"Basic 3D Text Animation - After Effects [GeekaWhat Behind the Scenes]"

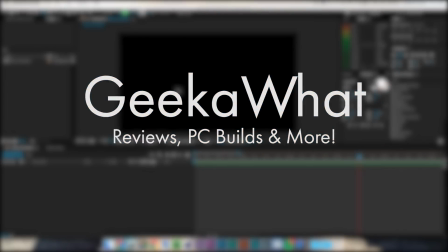5s
Welcome back to another GeekaWhat video, and today I'm bringing you something very, very different to my normal style of video,
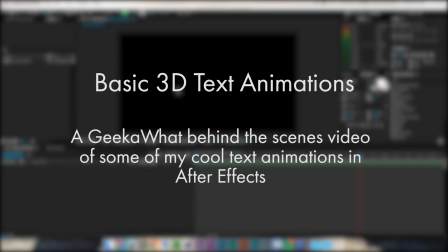11s
something that many people have been asking for and requesting for quite a while now. So I'm going to address that, and that is how I do some of my cool animations.
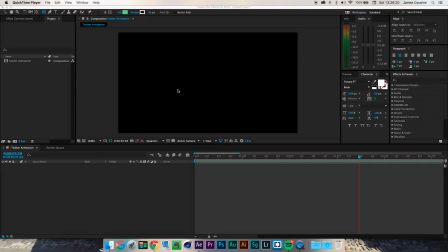18s
So I've got a new composition set up. This is a 3840 by 2160 composition, which is a 4K resolution at 60 frames per second, as you can see down here. So if we click on the composition that we've made up here, you can see all the settings for this composition, and we're going to open that composition down here.
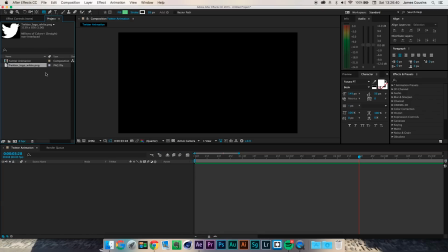34s
I'm then going to drag in my Twitter logo wipe from my left monitor that you can't see, and I'm going to put that into the parts bin for this composition.
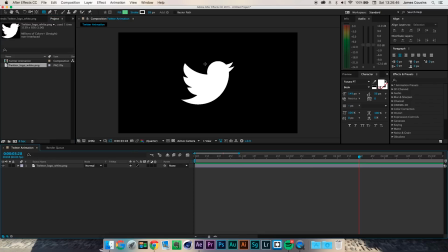41s
I'm then going to drag that onto the timeline, and I'm going to not worry about that for the moment. I also want to add some text in, so at GeekaWhat, which is my Twitter tagline, so just type that super quickly. Now, you can have different fonts if you want. You know, I use Futura for my videos, Futura and Futura PT.
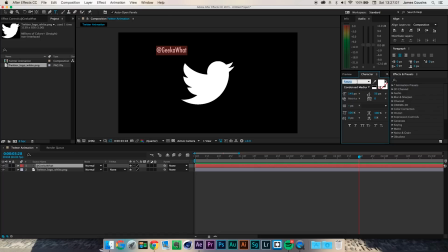61s
Futura looks alright, but I'm going to stick with my usual Futura PT for this video, just because it matches with everything else on the channel. I want my Twitter tagline to come in somewhere along the middle,
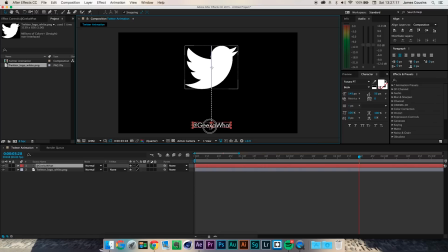72s
purely because the bottom left is the conventional place, and if it's in the middle, it tends to draw attention a little bit more. So I'm going to draw this Twitter logo off the screen as well, and I'm going to find the middle roughly here as well.
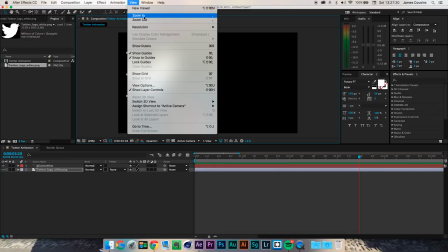85s
So if we go into the View tab, and we can also show some guides, snapped guides,
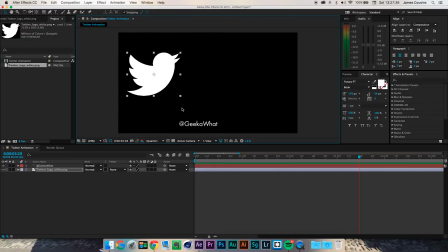90s
and we can also lock the guides, which just makes getting things in the middle just a little bit easier. But for the moment, this will do, and I can sort the middle out at a later stage.
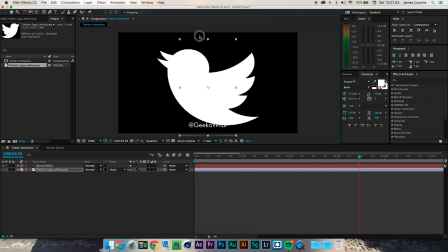97s
So this is my Twitter logo. I'm going to transform my Twitter logo, and as you can see, that's not looking good.
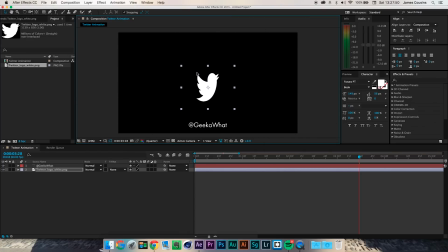103s
If I try and transform that down, I'm going to absolutely mess it up. So we're going to hit Command Z to undo what I've just done, give it a minute to load, and then I'm going to start resizing again. And once I've started moving like this, I'm going to hold Shift, and that will keep the proportions what they need to be. I'm going to drop that there in line with this, and then I'm going to shove those around about what I think to be the middle, which is here.
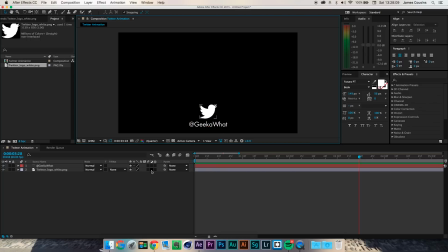123s
As I said, we can clean that up later on down the line. I'm then going to enable 3D for both of these, which allows me to add a camera in as well. We just sort of drag that Twitter logo down a little bit, just because it just looks a little bit sort of obnoxious at the moment.
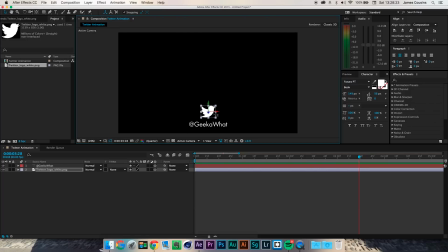137s
And I might actually put that to the left as well of the Twitter handle, and make the Twitter handle a little bit bigger. So maybe 200, maybe 190 will do for now. I'm going to drop that into here, and then I'm going to, as I said, enable the 3D on both of these and move these just to the right just a little bit more.
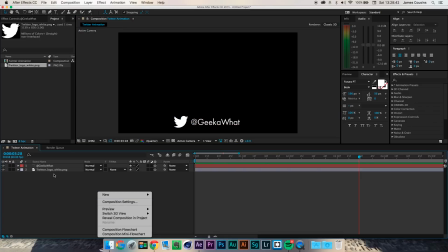157s
Now I'm going to go into my timeline where I've got all my different things.
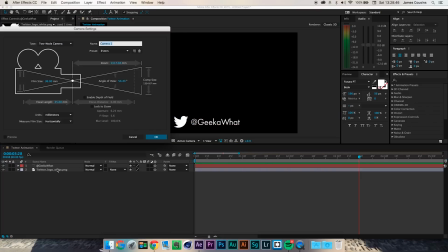162s
I'm going to do new, and then I'm going to add a camera in. A camera, you've got several settings you can do. The main setting is 1 or 2 node camera, and then you can also enable depth of field, but I'm going to keep it all on the default. This is going to be my camera. It's not going to be camera one. I don't plan on having any other cameras in this video, so that's going to be there.
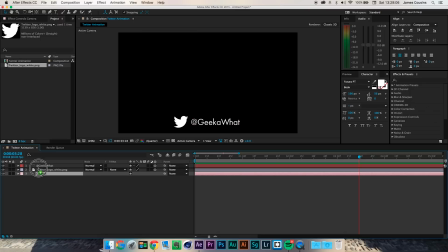179s
You don't want to put that at the bottom. Keep it at the top, and I like to color code all my things on my timeline here, so you can see easily distinguish which one is which.
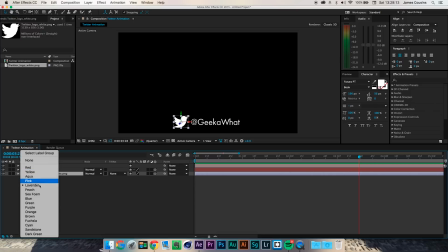187s
So I'm going to change the Twitter logo to an aqua or a blue, because Twitter's normally associated with blue. I'm going to change my at GeekaWhat tagline to something like a gray, if I can do a gray, maybe not sandstone, that's kind of ugly.
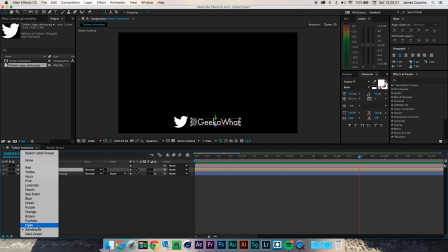202s
This doesn't really matter. It just helps if you're sort of referring to it and just want to see sort of what's going on.
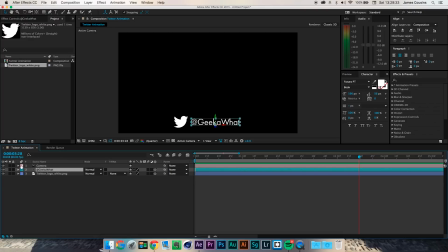207s
It's got some funny names for things, but cyan should be all right for that. And for the camera, I'm going to go with red, which is what I always do for the camera. I'm going to move the text a little bit closer to the Twitter logo, and then we're going to start playing around with some of the camera settings.
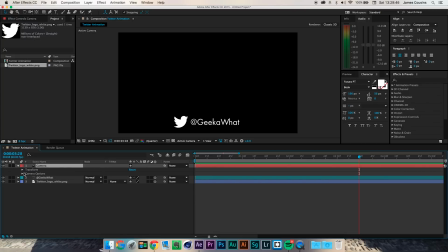220s
So I'm not going to be doing anything major with the camera. If you open up the camera settings and go into camera options, there's absolutely loads of stuff. You can zoom in, you can zoom out. I'm going to just hit Command Z or Control Z if you're on a Windows machine at any time to redo the current action.
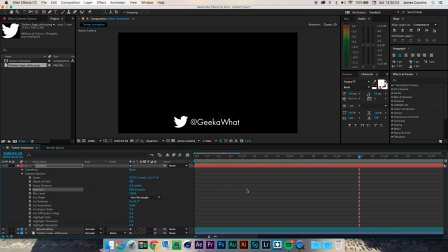235s
You can change the aperture as well if you want. That isn't really going to change anything for this composition, just because that aperture is all about light, and there isn't really any light in this composition. But if you go into transform, that's where things really start getting interesting, and we collapse the camera options.
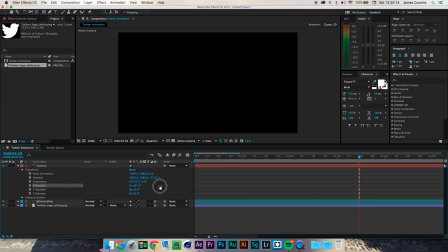248s
You can see we've got our X rotation here, and if we rotate our X rotation, you can see it starts to go up, and then we can bring it down and then drop it back down the bottom if we like. And this is how I did my trailer as well. So I can also change the Y rotation here to sort of anything I want, so I can bring it on from one side,
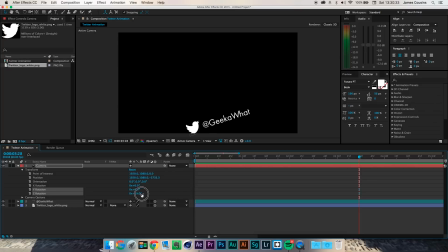266s
take it off to the other, and that's one of the things I'm looking at for this video with perhaps doing. And then you've also got this rotation, which is just going to, you know, you can make the bird fly if you want. You can maybe have some fun with that. Maybe I'll mess around with that at the end of the video. But for the moment, the Y rotation looks like something that I want to mess around with, and looks like the one for me.
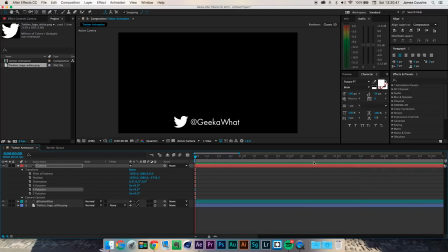283s
So I'm going to go over here, and you can see I've zoomed in my composition. It doesn't really need to be this long, so I'm going to go into the settings, change the duration to more like 5 seconds, just because, you know, that's a bit more, or 10 seconds, just a bit more easier to work with and less intensive for the computer.
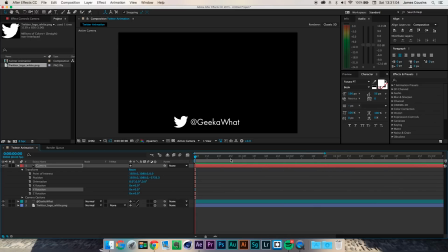299s
So I'm going to zoom in, and you can see here I've gone for 60 frames per second. So we've got 0 seconds, 1 second, 2 seconds, and 3 seconds, which is more than enough for what we need to do at the moment. I'm going to turn on my keyframes, which is going to automatically create a keyframe. However, I don't want that there.
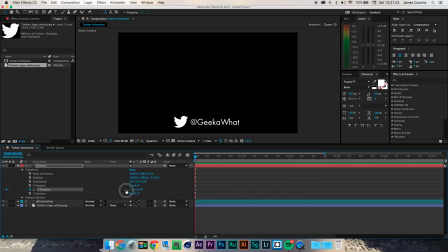316s
Normally things tend to come on from the left and go to the right, so I'm going to change this across to the left. I'm not going to change that figure, just the right, this one here. So you can see my blue outline, and that's where the edge of my text is, and I've got a keyframe recorded for there.
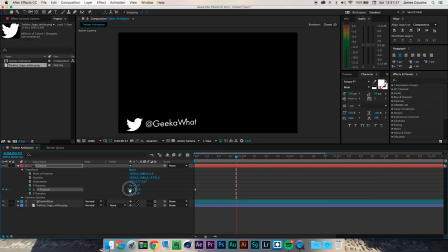330s
About a second, maybe a bit less than that, I want to bring this background to here, and we're going to take it way back down to zero, and that's where we want it to end up. You can see here that this if we take it up to a second, if we go up to a second and bring that keyframe to the second, then that's going to allow us more easily to line up the in and out duration.
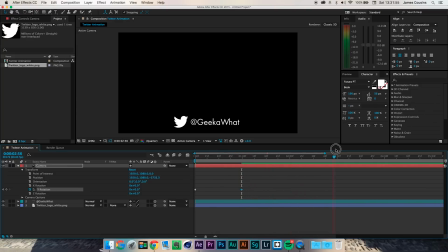350s
I want to keep it there for about 2 seconds, which will take us to the 3 second mark. I'm going to click this button here, as it won't automatically create a keyframe, as there's been no automatic change. If I went straight to my four seconds, and then added the animation out,
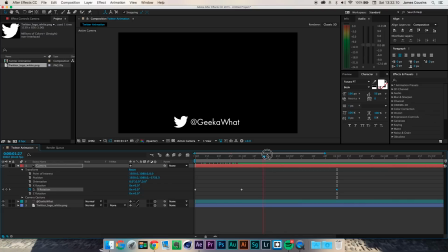365s
as soon as it had come in, it would then extremely slowly go out, and that's not something that I want to happen. So I'm going to go over to 4 seconds. I'm going to hit, because it's already recording, it's already going to create the keyframe, and I'm going to bring this out to here. It's important that you don't go and put it way too far. You can see the blue outline appears when it comes off the canvas.
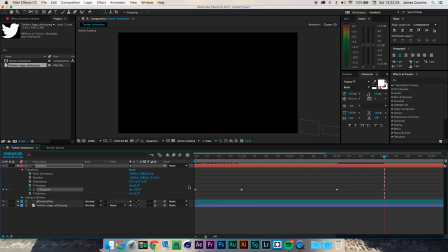382s
You want the blue outline just to come off the canvas, otherwise it's got a further travel distance even though you can't see it, so it will go as far as you move it. So if you go and pump this dial up by ridiculous amounts, it will go that far, and that's not what you want.
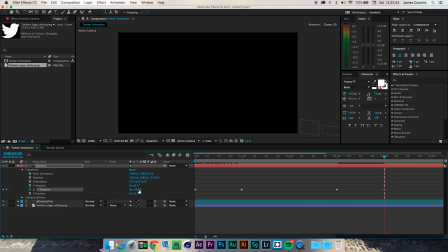397s
So I'm going to Command Z and go back to where we were before, which is about 39 degrees, and I'm just gonna see if I can get it any closer. No, and then that's where it comes off at 39 degrees. If I then go to here and I select all of these and press F9, then After Effects will do some magic and make everything look a little bit better.
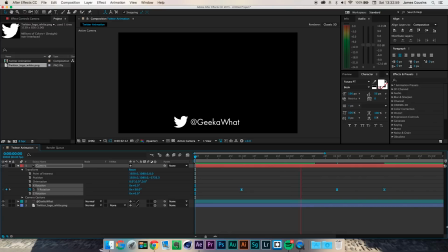413s
You can see it will come on into the middle, stay there for a moment, and then and in a second it will go off again, which isn't obnoxious, doesn't get in the way, but it certainly gets the message across to the viewer that I want you to follow my Twitter, which you can follow at GeekaWhat, by the way. Links, as always, in the description below. Now I want to add
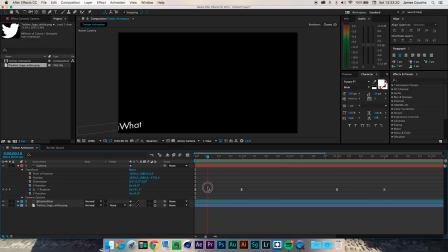434s
something different while it's here. It looks a little bit boring while it's here, and the animation on isn't particularly interesting, and it stops very abruptly. It's sort of going, stop. If you got on a bus, the bus doesn't instantly stop at the bus stop. It slows down, brakes, and stops, and that's something that I'm going to be doing now.
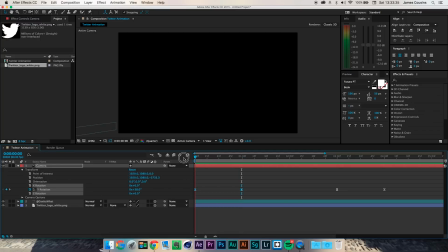449s
So I'm going to select these two keyframes particularly, because this is where it's off, this is where it's on, and this is the transition period in between. Select both of those keyframes and click the graph editor button. Now this may be in a different place, in different versions of the software, but there's nothing I can do.
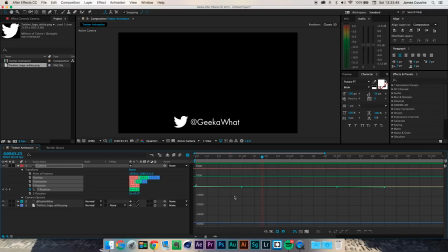462s
So it does look extremely weird to begin with, which I can only apologize for, and it is really quite confusing. You can see I've got all of these options selected. I don't want all of these options selected, instead just the Y rotation, and this makes things a little bit easier to understand.
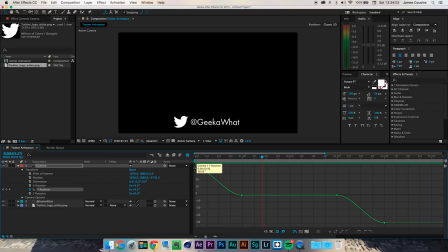476s
Now, because it's not scale, because the scale would go from the bottom at zero all the way to the top at 100 or 150%, whatever you'd set, this is a bit more confusing. So this bridge here is your left, and then this is when it's resting. So if we just sort of play it, it'll give you an easy idea. If you look at this curve, that's when it's coming on. So we go from left to right.